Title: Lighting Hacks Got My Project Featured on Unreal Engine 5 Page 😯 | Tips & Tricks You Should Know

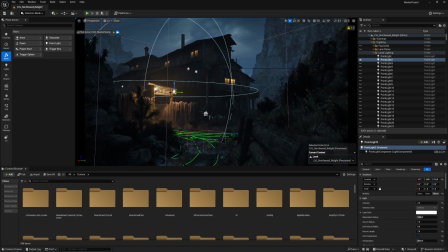So using local lights like this to start adding more values in the grayscale image will be very beneficial. And let's break down this light actor. Of course, it's set to movable to keep it dynamic.
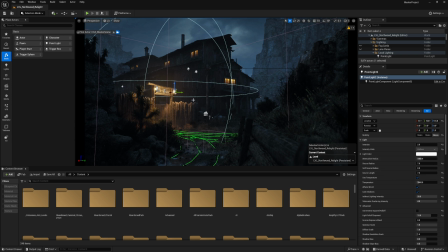The color, I usually don't play with colors, especially for objects or light sources that we can predict the color temperature. So for example, these kind of lanterns, they are warm objects,
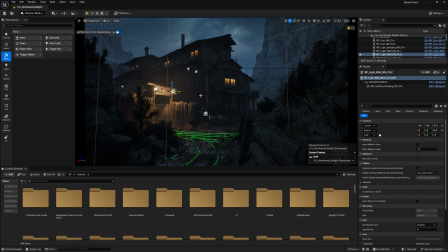maybe have a temperature around 3500, maybe less, maybe more. And also you may notice the indirect light intensity is set to 20. Notice what is the difference when I set to 0.
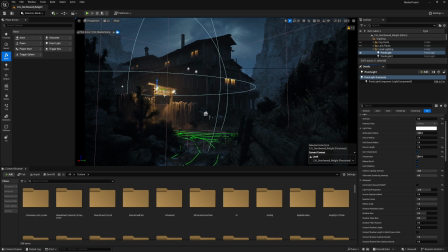You may notice this difference here. So let's get back to 20. Also, you may notice this kind of haze or halo around the light. That's because of the volumetric intensity. If I set it to 0, it's not very blended with the environment right now.
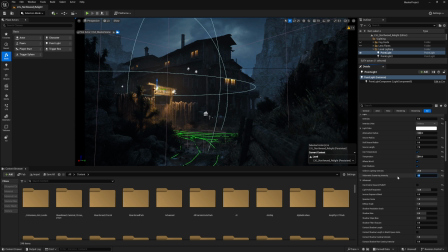Keep it back to 4. So always keep in mind playing with the volumetric scattering intensity. Next very important option is the cast volumetric shadow. It may not be very noticeable right here. It will respect the boundaries of these objects around it.
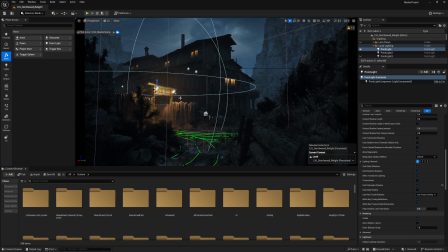And you will notice that the fog have better shadowing, and it's not very flat. Let's unhide the other lights as well. These two you noticed here are kind of rim lights to highlight these edges.
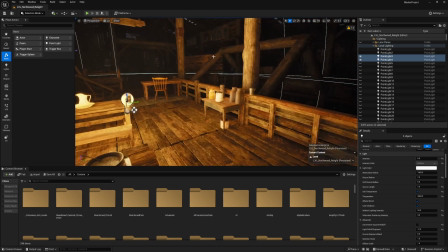Of course, it's not placed in a good space if you are trying to play in this area,
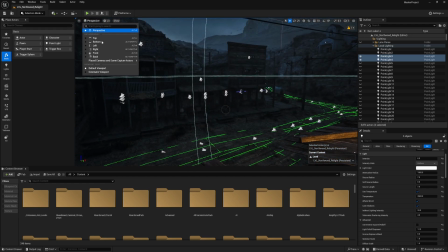But in our instance, we are looking from a camera. It's a still shot.
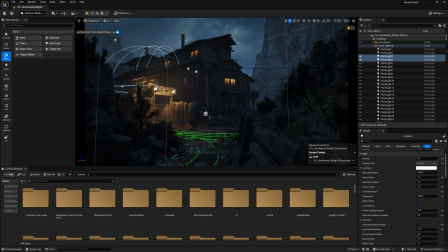So whatever is good for this camera, that's totally fine. Do it. Let's unhide other lights as well. There are a lot of lights in here. Let's do it one by one and start seeing the effect of it.
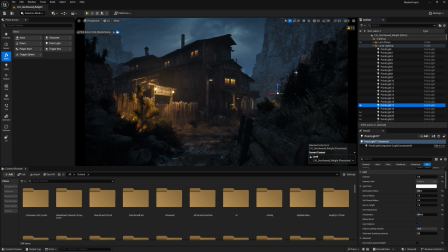And yeah, talking about the rim lights, this light that is added in here was to highlight this push. Look what happens when we turn it on and off. It's separated from the background. You know, it's more near to the camera than this one, for example.
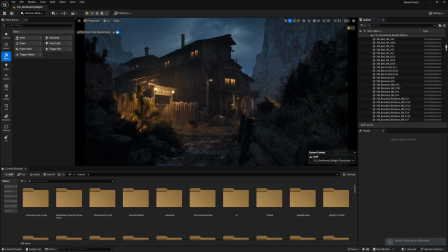So make sure to always highlight the objects. Of course, that will add a lot of details and you will be known to have a good attention to your lighting. Now let's start with the rect lights. Usually these lights were used to add some more lights from the windows.
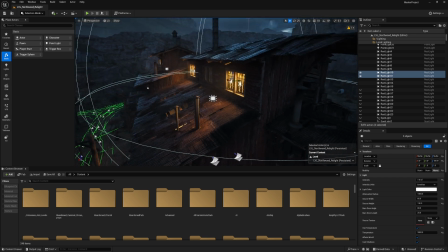And for this area, for example, I used two rect lights to simulate the lighting coming from the window.
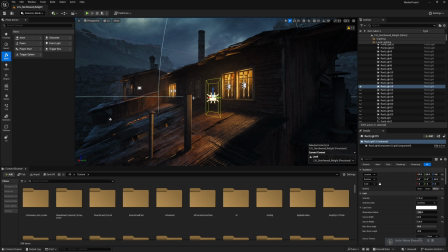And I added a slight lighting to highlight the edges of this object.
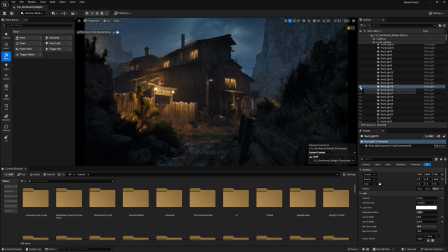So notice, if I'm going back to my camera, notice when I turn it on and off, you may think it's coming from the window. But that's usually not work like that. So you have to pay a lot of attention to this kind of lights,
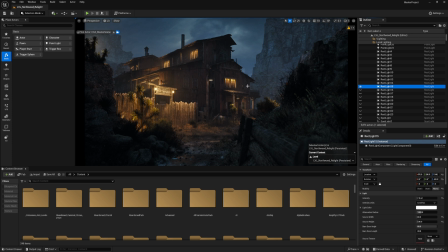the objects around the light sources to make it lit very well. Let's continue with the other rect lights. Our scene is lit locally or from light sources,
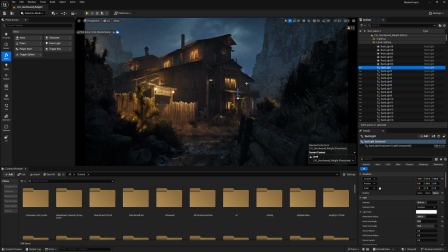but we still lack the main light source, which in general is a directional light. And in this project, I'm not using a directional light, and instead I'm using spotlights to simulate the effect of the moonlight.
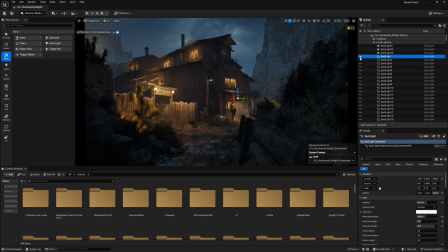So it's very important to keep in mind this kind of concept of painting the lighting with fake lights. For example, this one, the spotlight, when we talked about having rim lights or highlighting our edges,
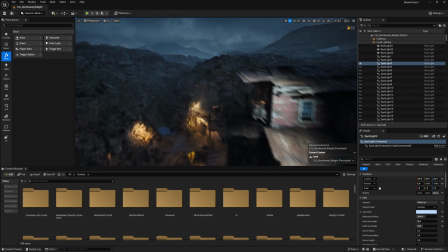this kind of light was very intense. It's not very good at all. But what we are looking for is the camera perspective.
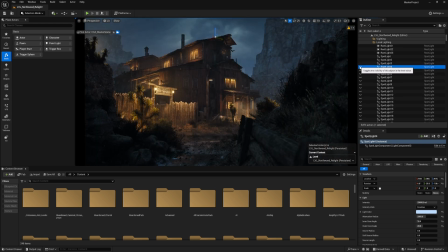And if it's good from the camera perspective, it's fine. We don't have to pay a lot of attention for it in other perspective. That's the same concept applied here on this chimney.